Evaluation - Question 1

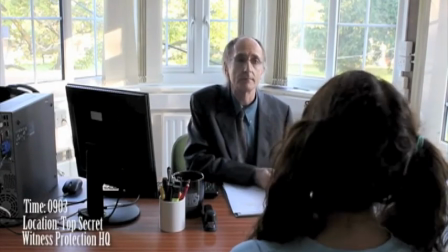0:02 ...is what. Okay, Daphne, what?
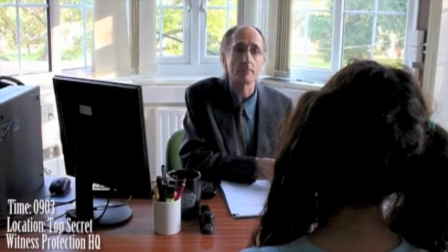0:09 In what ways does our media product use, develop or challenge forms and conventions of real media products?
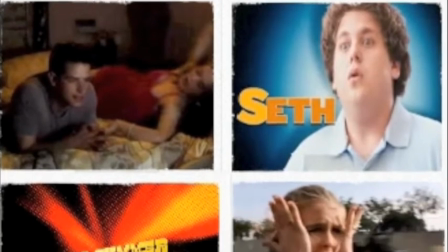0:17 Here are eight screen grabs of films we researched that inspired our themes, music, shots, characters and editing.
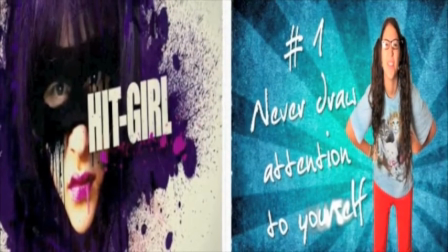0:27 The Kick-Ass trailer has a creative way of introducing a character using graphics, such as paint splatters.
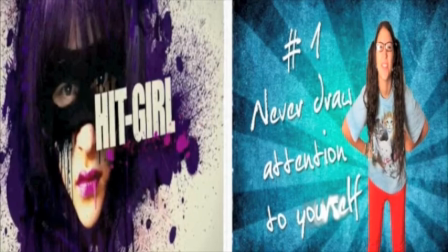0:33 We use this idea to introduce our roles to the audience, by using our main character Daphne and a bright, bold background.
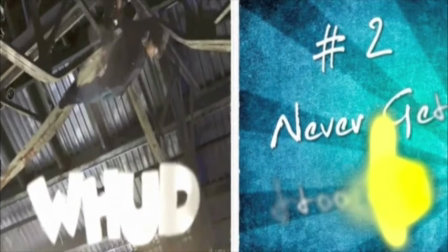0:42 Scott Pilgrim vs. The World writes sound effects across the screen. They are edited cleverly to write across the screen like a comic book.
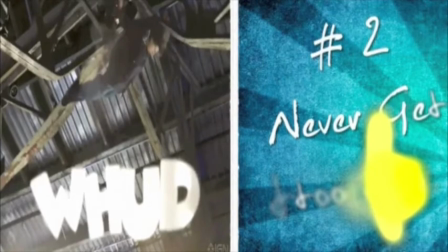0:50 We took this for the inspiration of our typography.
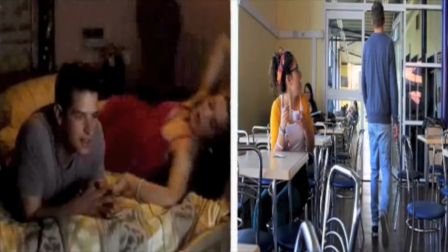0:56 Our target audience being teens, it was important for us to raise key issues they could relate to.
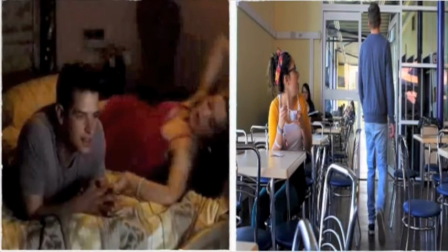1:02 Clueless is a teen comedy which has a film of young romance and the problems that can arise. We featured this issue in our trailer, just as they did.
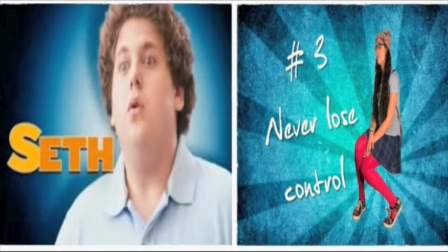1:11 Superbad uses graphics to introduce characters too. What inspired us with their images were the colour schemes. For use of a simple background, the titles and photos do not appear too overwhelming to the eye, but still intriguing. We use this concept.
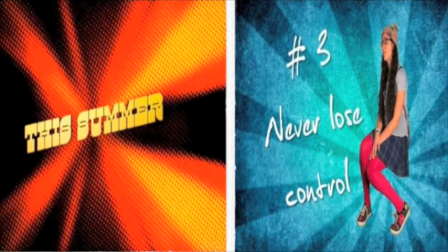1:26 Scott Pilgrim vs. The World uses a simple idea of having lines shoot from the centre of an image, in this case, their release date titles.
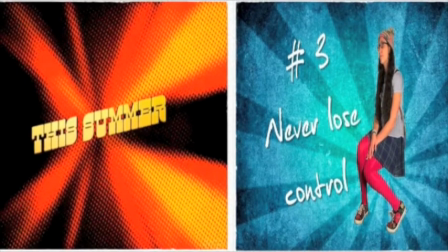1:34 It captures a viewer's eye and grasps their attention. We use this idea, but with the image of Daphne, making sure she was centred to create the same effect.
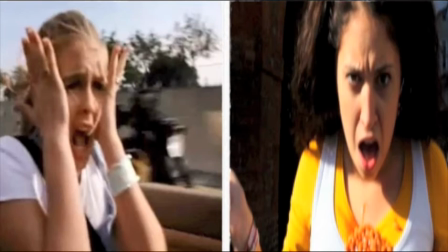1:45 The lead character in the Clueless trailer is what inspired our character of Daphne Watt.
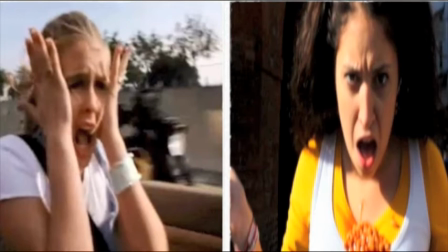1:50 She is a clumsy teenager in high school, trouble seems to follow her as she learns from her many mistakes.
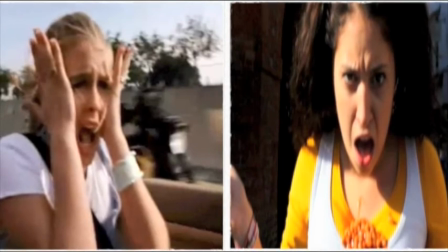1:55 We base Daphne's characteristics on this, from her accident-grown lifestyle down to her awkward social skills around boys.
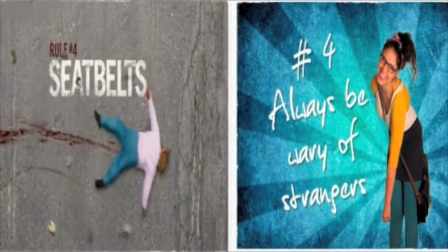2:05 It was a Zombieland trailer which gave us the idea of having a set of rules. Though the genre is not fitting to our trailer, the discovery of this was vital to our development.
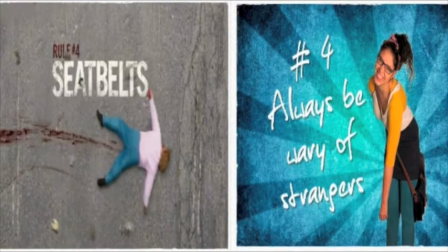2:16 Once we had this idea, we started to ask ourselves, why would somebody need a set of rules to live their life by? Through this, the storyline of Daphne Watt was born.
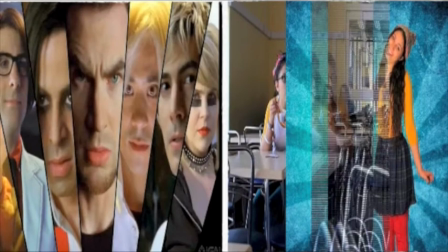2:27 It was the editing of Scott Pilgrim vs the World which inspired the transitions we chose in our trailer.
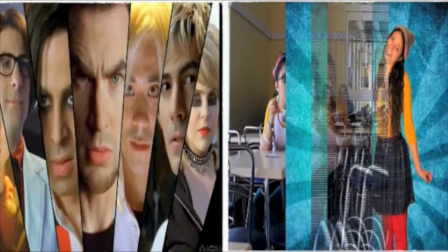2:33 The split screen effect created a comic book film. We chose to take this but use it in a way suited to our storyline. Our transitions are not conventional to other genres.
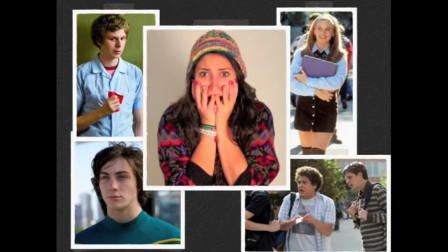The convention we mostly use is character. Classically in these teen movies, the lead roles do not necessarily conform to social normality.
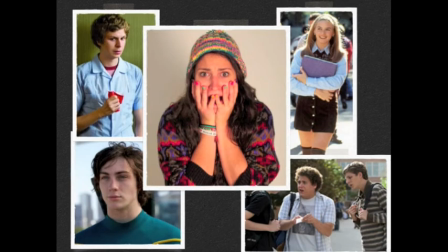2:58 They are usually alienated from other peers and struggle to fit in into everyday school life. Daphne is very much like the characters in the films that inspire us. However, Daphne challenges these conventions also, as a situation she puts herself in are life-threatening and dangerous, which makes the storyline even more exciting.